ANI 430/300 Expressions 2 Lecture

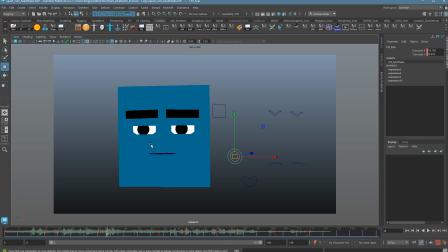I can understand you very.
Doesn't feel as casual. I don't like it. What if it's a little bit slower? I can understand you very upset. That feels good to me. I like it. So the eyes are going to go a little bit sooner here because it's being led by his eyes.
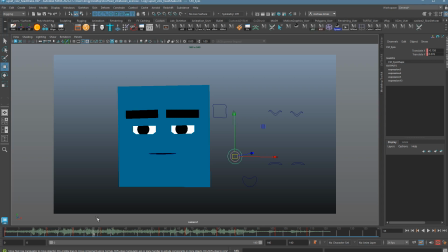Often your eyes lead your head. Sometimes your head leads and your eyes follow. Depends on what you're focused on. Once he's over here, I'm going to go ahead and just let him pause for a second, and then we'll add a little eye dart in there.
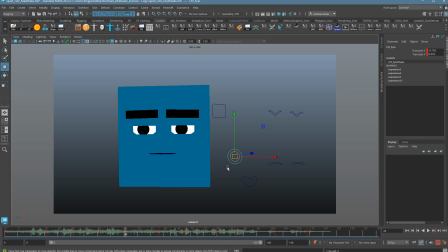Understand you very upset.
So maybe like right around here. Eye darts are really small and quick, like maybe a couple frames. Sometimes just one, and they're really small movements. So just like that. And then usually they would hold again. Now in this case, I'm going to have to actually copy that frame over so he holds that pose.
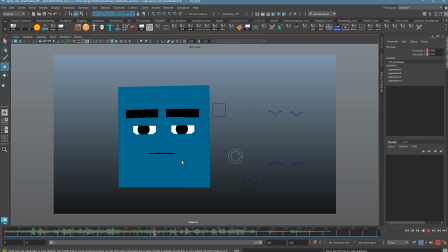Let's I see. understand you very upset. Kittredge, you never understand you very upset.
Maybe we can actually get in 2 because he's super sharp and smart. So I'm going to hold this again.
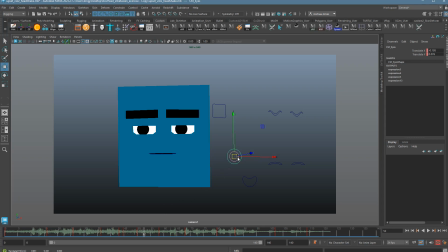And he's going to then just kind of dart back the other way.
Understand you very upset. Kittredge.
One more time.
Understand you very upset. Kittredge. You're very upset.
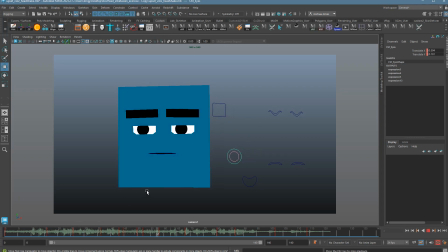I can understand you very upset. Kittredge.
Yep, I'm not crazy about it. It's just too much. I'm just trying too hard. So I'm going to take out that extra pose, put this one back. He'll just have the one little eye dart.
Understand you very upset.
Again, a little movement here can really offset us pretty quickly, so we don't want to go too crazy here.
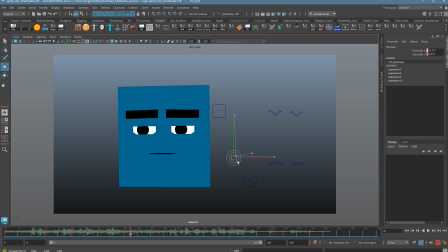You can also, instead of eye darting down to the side, I could have eye darted down instead. and then come back up here.
I can understand you're very upset. Kitchen.
Oh, need to lock that pose I off. can understand you're very upset.
Kittredge, you never...
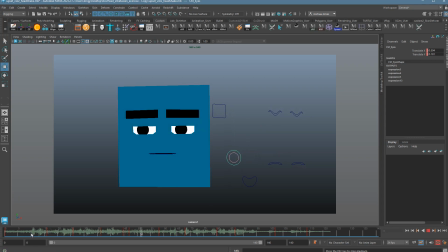I can understand you're very upset.
Yeah, not crazy about that either. I just don't have much time to squeeze this in there. If you're ever like finding yourself just like shoving stuff in there and it's just not taking, it's probably because you're doing too much. So I'll just leave with that one eye dart, and I can almost use it like an anticipation for him starting to answer.
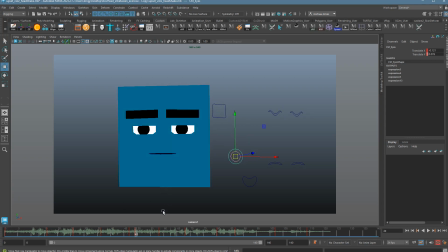I can understand you're very upset.
It's so subtle though. I think I need a little bit more movement on it for it to read.
I can understand you're very upset. Kittredge.
And it's a little too delayed for me.
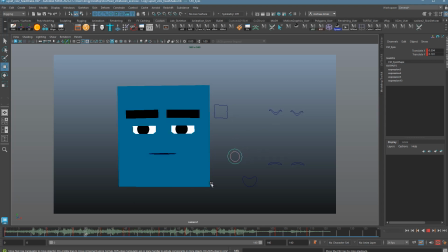I can understand you're very upset. Kittredge, you never...
I also notice that as we go back here, so as it comes back, it slides over again.
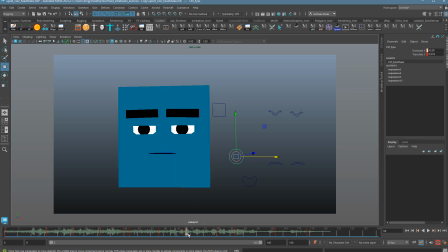So I need to actually maintain that eye pose a little bit longer.
I understand you're very upset. Kittredge, you never seen me.
I don't mind that it goes back. In fact, it might be a way to kind of make it more feel like eye darts.
Kittredge, you...
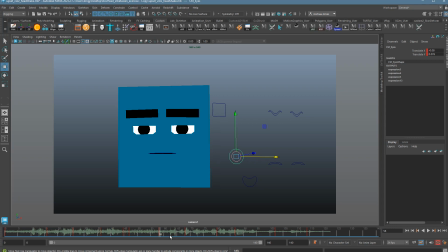So maybe here he would actually go back to the previous position. So I'm just going to copy the pose right here and just have him go back. Very upset.
Kittredge, you never...
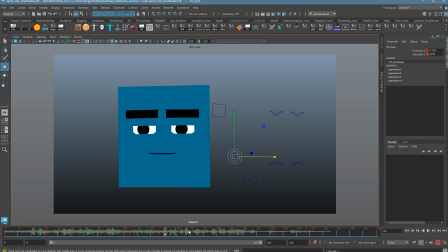Every time I update the most recent pose, I have to take the last one, or the next key, and make it the same. Otherwise, it just drifts. We don't want drifting.
And you're very upset. Kittredge, you never seen me.
So it's pretty subtle, Very upset. Kittredge, you... but I like that basic idea,
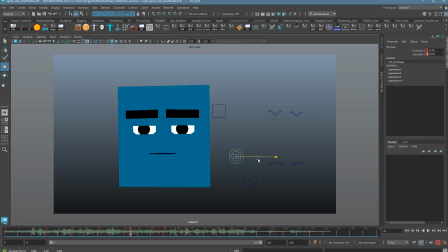which is that little bit of shifting in the eyes, especially for someone who's studying someone else very carefully.
You're very upset. Kittredge, you never...
I just made it a little bit less. I could have also done that in the graph editor. So
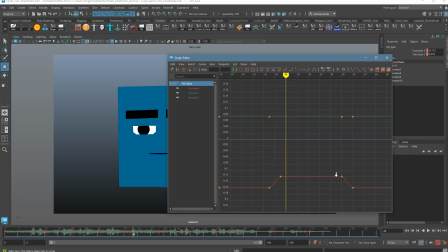this right here represents the eye dart.
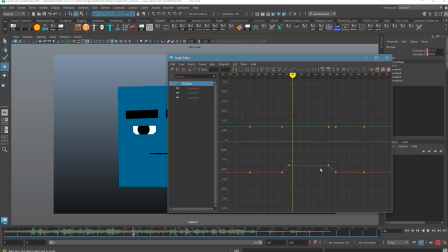The eyes shift a little bit and then shift straight back. The reason why it looks weird is if I add a new key in here, a new position, it slowly returns to the previous position and it looks bad. So I want to make sure that I always have to make sure these two keys match.
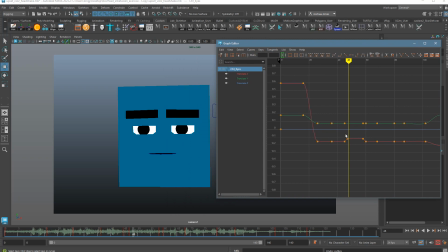With it in the graph editor now, the nice thing is if you want this to be a bigger eye dart, you can make it bigger.
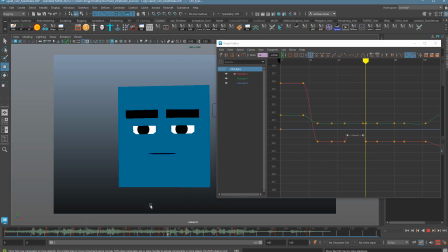It's going to be ridiculous, but Kittredge, actually I kind of like it. and you're very upset.
Kittredge, you...
It's probably a little much, but I like the idea.
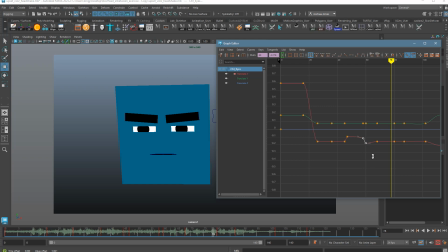We could even have it shift back this way, but oops, no we can't. We can even have it shift back this way a little bit so he's covering more territory, but then now I have to fix this so the key maintains.
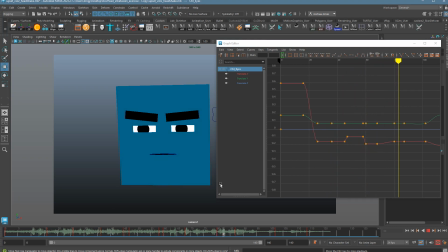Let's see.
Very upset. Kittredge, you never seen me.
Alright, it's pretty subtle. I'll leave it for now. But you can play with this stuff for hours, honestly, until you get just the right performance.
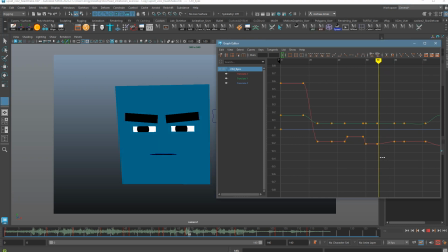I will fix this one, though. So let's make sure...
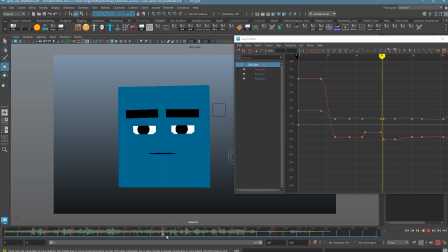let's see.
Kittredge, you never seen me. Very upset.
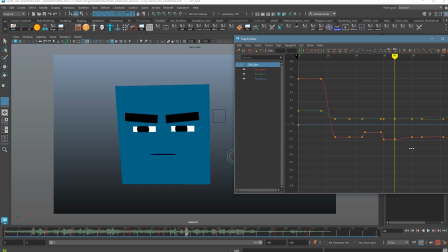So with this one, I'm just going to... Let's see here, we'll hold it and we'll just make it a more definitive shift back.
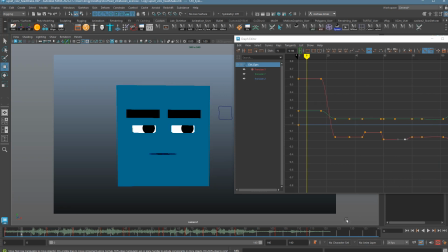Kittredge, you never seen me. Very upset.
And then at the very last, I feel like he's not quite looking in the same space. I need to make it feel as his head slides to the side that he's still looking directly at Kittredge.
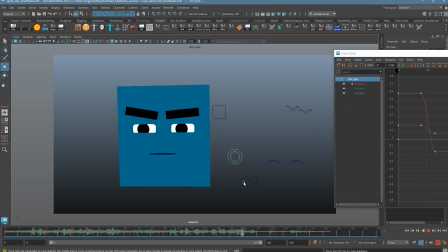I'm going to do that over here.
Never seen me. Very upset.
That's pretty good.
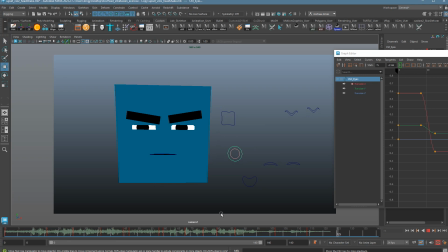That's better.
You never seen me. Very upset.
Again, I just want to make sure I maintain the feel that he's looking at this guy.
You never seen me. Very upset.
If it feels like his eyes are drifting, I'll do something more dramatic.
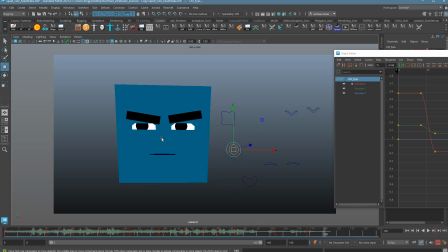Seen me. Very upset.
Well, now it looks like he's looking at someone who just got taller. So it's really important that as you do it, that you really get a sense of where he's looking and make sure it feels the same. If I actually just maintain this key, it's likely that it's going to feel like it's just drifting.
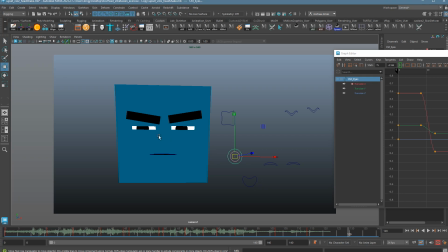Seen me. Very upset.
Yeah, now it looks like he's looking a little bit to the side, so I don't like that either. Let's see if there's anywhere I want to make sure the eyes move before the head, and then we'll call it a day for the eyes.
Kittredge, you've never seen me very upset.
He's just staring him down, so it doesn't really matter.
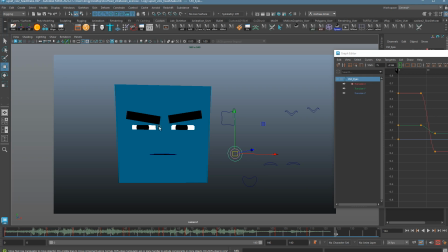I think this is going to come more into play when we add blinks. So I think we're good with the eyes.
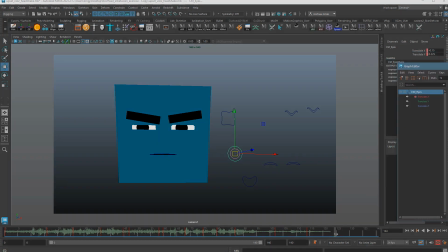No reason to overdo it. They're working well. So the next one to focus on is the eyelids.
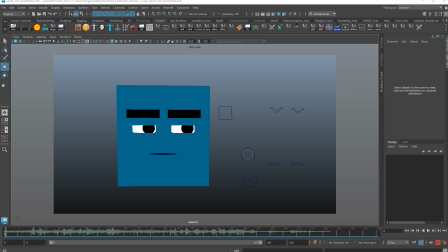A lot of people just kind of skip over these because they feel less important, but I can't emphasize it enough how critical the eyelids are.